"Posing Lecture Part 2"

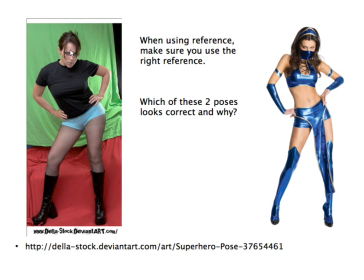8:06 It's probably just a little bit forced, too bent in the chest, and she's also tilted forward a little bit, whereas this character here, she has her back arched, and that gives a nicer, appealing sort of look.
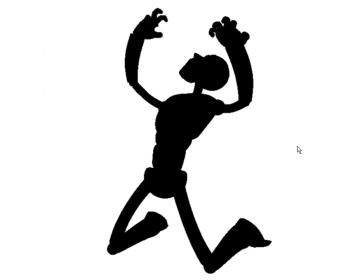8:22 Now, quite often with your posing, it's going to take around about 45 minutes to an hour for you to do one pose. And it can just be little things which make a difference to your pose. So, for example, this was a critique that someone sent in.
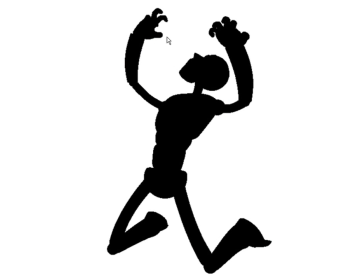8:39 This was the pose that they originally did, and they wanted people to comment on it. Now, first off, one of the things which is interesting is that we have the legs, these bottom legs here. They're both facing, or they're both parallel to one another. Okay, and quite often you want to break that up.
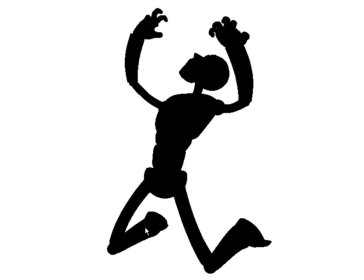8:57 You don't want there to be twinning, what we call twinning, and that's what I was talking about before, where we have both the legs and both of the arms are doing exactly the same thing. In this case, it's okay, but what we need to do is we need to give some form of variation.
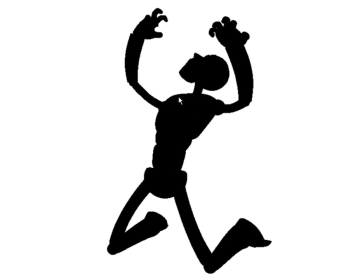9:11 Another thing that we should watch out for are the shoulders. And in silhouette, you can clearly see where this one is just broken. It feels like the shoulder is down too low. And what you'd probably want to see is that the shoulder is up just a little bit higher, so that that energy line kind of flows on through.
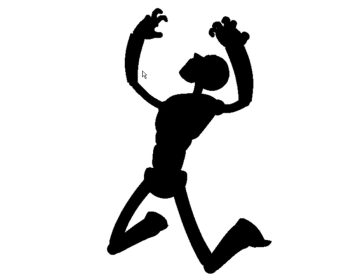9:27 And maybe you would want to raise one of the arms up a little bit higher, so that it's different from the other one. You can see here that we have a pretty straight back, and as well as the neck is straight up and down. So we have a bit of a stick going through the body and through the neck area,
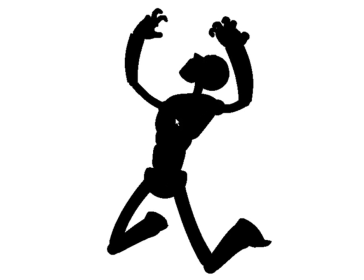9:47 whereas what we would probably want is a bit more of a line of action.
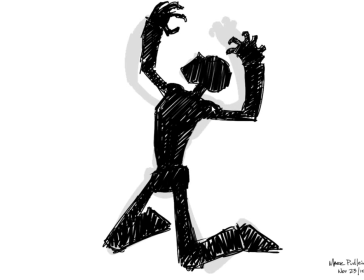9:51 So this is a draw over, which just helps illustrate that. So you can see here that we've got this line of action. We've pushed the legs a little bit further apart, sorry, so that they're angled away from one another, so that they're not parallel.
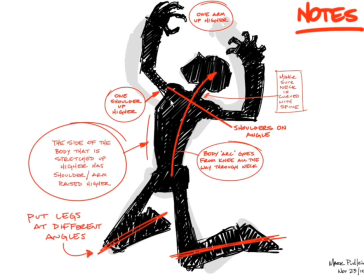10:07 So you got your line of action, and then we're also looking at, the shoulders and making sure that the fingers are clearly readable.
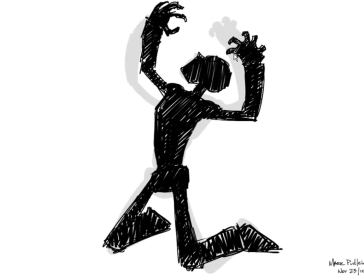10:16 Like if you have a look at this one here, it's just about right,
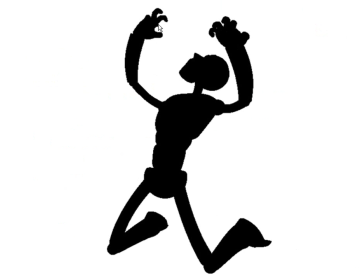10:19 but the fingers are such an important part to what this character is feeling.
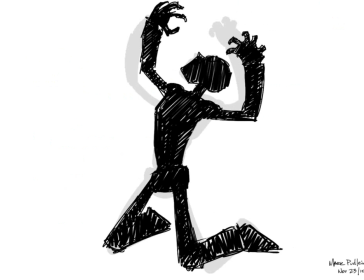10:25 So spending a bit of time and really getting that level of detail in there is important.
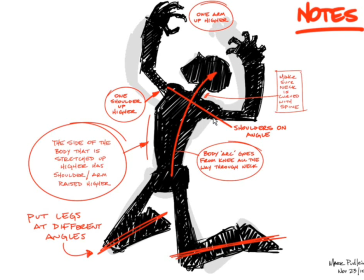10:34 And even in this pose here, you can see that we're looking at the tilts, the way that the body, the way that the hips and the shoulders are tilted in opposing angles.
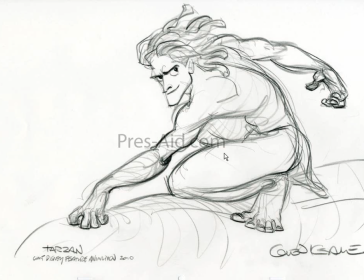10:44 Another one of Glen Keane's pieces here, which I really love. I love the simple shape of Tarzan's body, the way that all of this just kind of flows into itself, the body, the leg, this shape is just really cool.
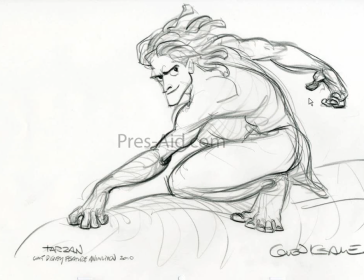11:00 And then the thing that he does really well is toes and feet. He just does such an amazing job with toes and feet. If you ever want to study, someone who does fantastic hand gestures and foot gestures, it's Glen Keane when he was working on Tarzan here.
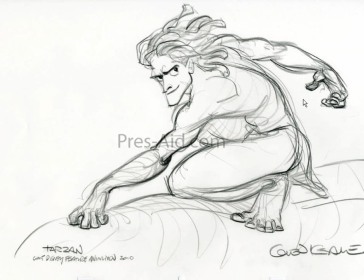11:18 But you notice the way that the hand is in negative space, the back is twisted, the direction in which the body is facing is different to the way that the head is facing, and in some ways different to the way that the hips are facing.
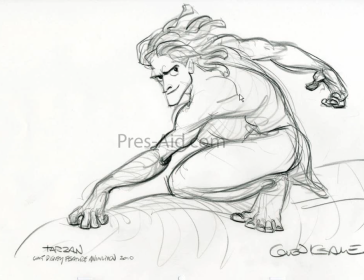11:33 So the hips are facing forward, the back is twisted, facing away from us, and the head is facing towards us. Really cool. And then there's this nice line of action which kind of flows through the head here and then comes down into this arm and through this arm and then back into the head.
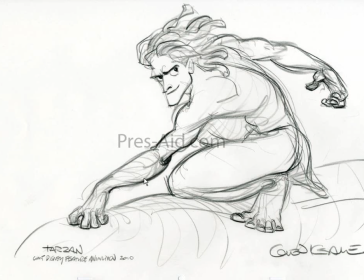11:53 And then also, you get this fantastic line which you can just see in these pencil strokes, the energy and the shape in this form. Now this was a piece that someone submitted last year. We can see here that there's quite a bit that's missing. One of the things is that the character's moving, which is fine, but the toes are flat. There's no toe animation or movement on it, and it's a very weak pose. Straight up and down through the body, not very appealing at all. Even with the head twisted a little bit, we're starting to see the head is in a different direction to the chest, to the hips, but it still doesn't work. There needs to be a lot of love given to this pose here for this to work out. You can see here the way that this line kind of breaks, the back line. What would be cooler is if this kind of came up higher. You could keep it still behind, but this line should come up through the shoulder here and out the back, rather than just kind of like intersecting in the back area there. Not very strong again because we've got no line of action.
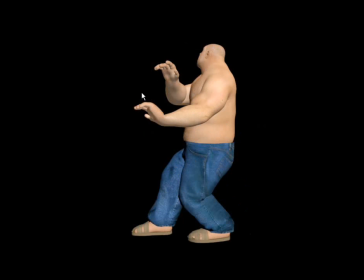13:09 It's cool though that we can see the fingers, the hands, but this hand here is twisted a little bit too far around to us. It would be better if it was facing in the opposite direction away from us. This pose here is a little bit stronger.
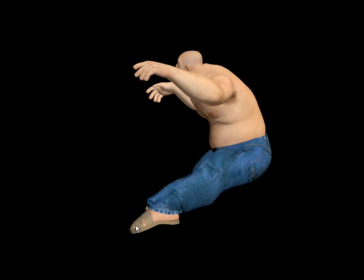13:23 We're starting to see a nice line of action. The toes might be a bit broken, but it's cool that we get a read on the fingers. It would have been nice to see the thumb, because that would help with this idea of maybe it's pain or something in the fingers, and you would get a sense of that.
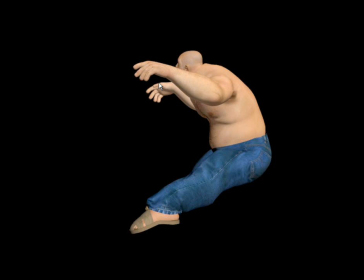13:42 But in this one, they just kind of feel floppy, and there's nothing really happening to the hands. It just feels like he's unconscious almost. And another thing which is a problem is that the elbow is probably too low.
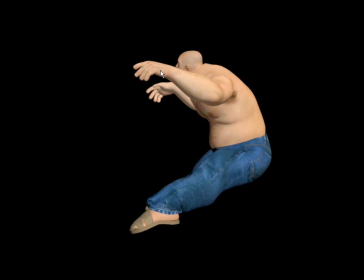13:57 It would have been more interesting to have the elbow up higher here, so that you get that rhythm going through the back, through the arm, the elbow, and then through the arm, and then mix up the arms a little bit so that one is doing something different to what the other one's doing.
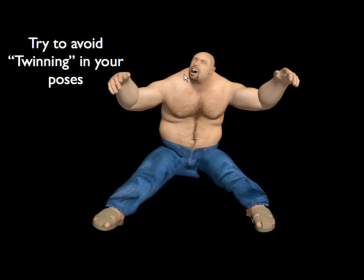14:15 The same with the legs. You can see here that they're both doing a similar sort of thing. So you want to avoid this idea of twinning and break it up as much as possible. Maybe this knee here could be higher and this one here could be lower. And you can see here that he hasn't paid any attention to the shoulders, and it feels like the shoulder here has kind of collapsed a little bit.
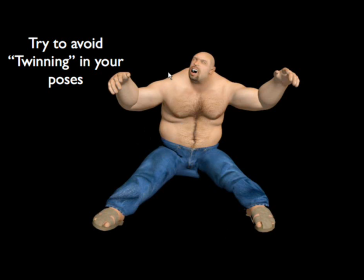14:34 It would be better if the shoulder was lifted up a bit more and maybe the elbows were tilted. So as far as this exercise, this one here, it doesn't work as well as what it could have done.
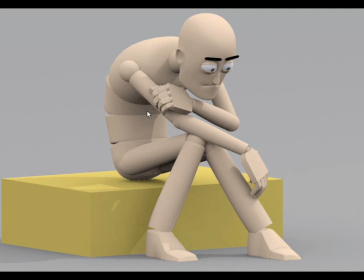14:50 This one's nice. It definitely helps tell a narrative. You get a sense of what's going on in his face. There's a nice shape to his back, which is great. You know, this all seems to flow through all of these joints.
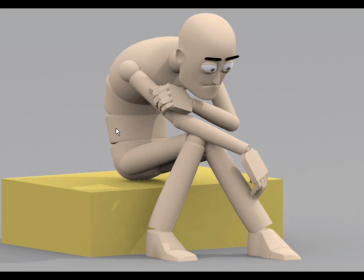15:06 All the joints aren't intersecting and twisted in odd directions. So that's something that you want to watch out for. And there's a clear read on these hands here. The box, it does break the silhouette, but because of the contrast, you know, we can still see what's happening there.
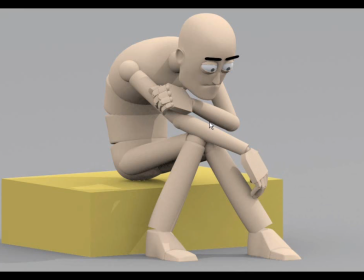15:24 So this is actually quite a good one. This is getting stronger. This is better.
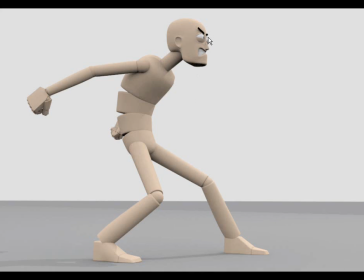15:29 You can see here that we've got this nice line of action, and also making, you know, seeing that hand back here, because this is the simple side. This is fantastic. We can break this line. We can see the other hand because this is the busy side, the more complex side.
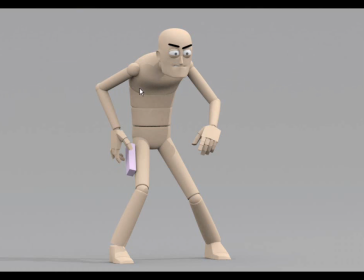15:47 This one doesn't work as well. It's still interesting, but it just feels a little broken. We're still straight up and down with the back here, and also the position of the shoulders just feels weird. It would have been interesting, I think, to have this hand out a little bit further so that, you know, the detail of the fingers was in its own negative space.
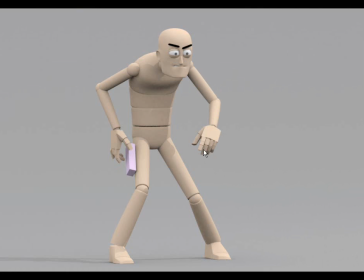16:06 This hand over here, this side works a little bit better. The knee feels a bit broken in relation to the direction of the foot. You know, it would have been nicer if this knee here was probably in this area here.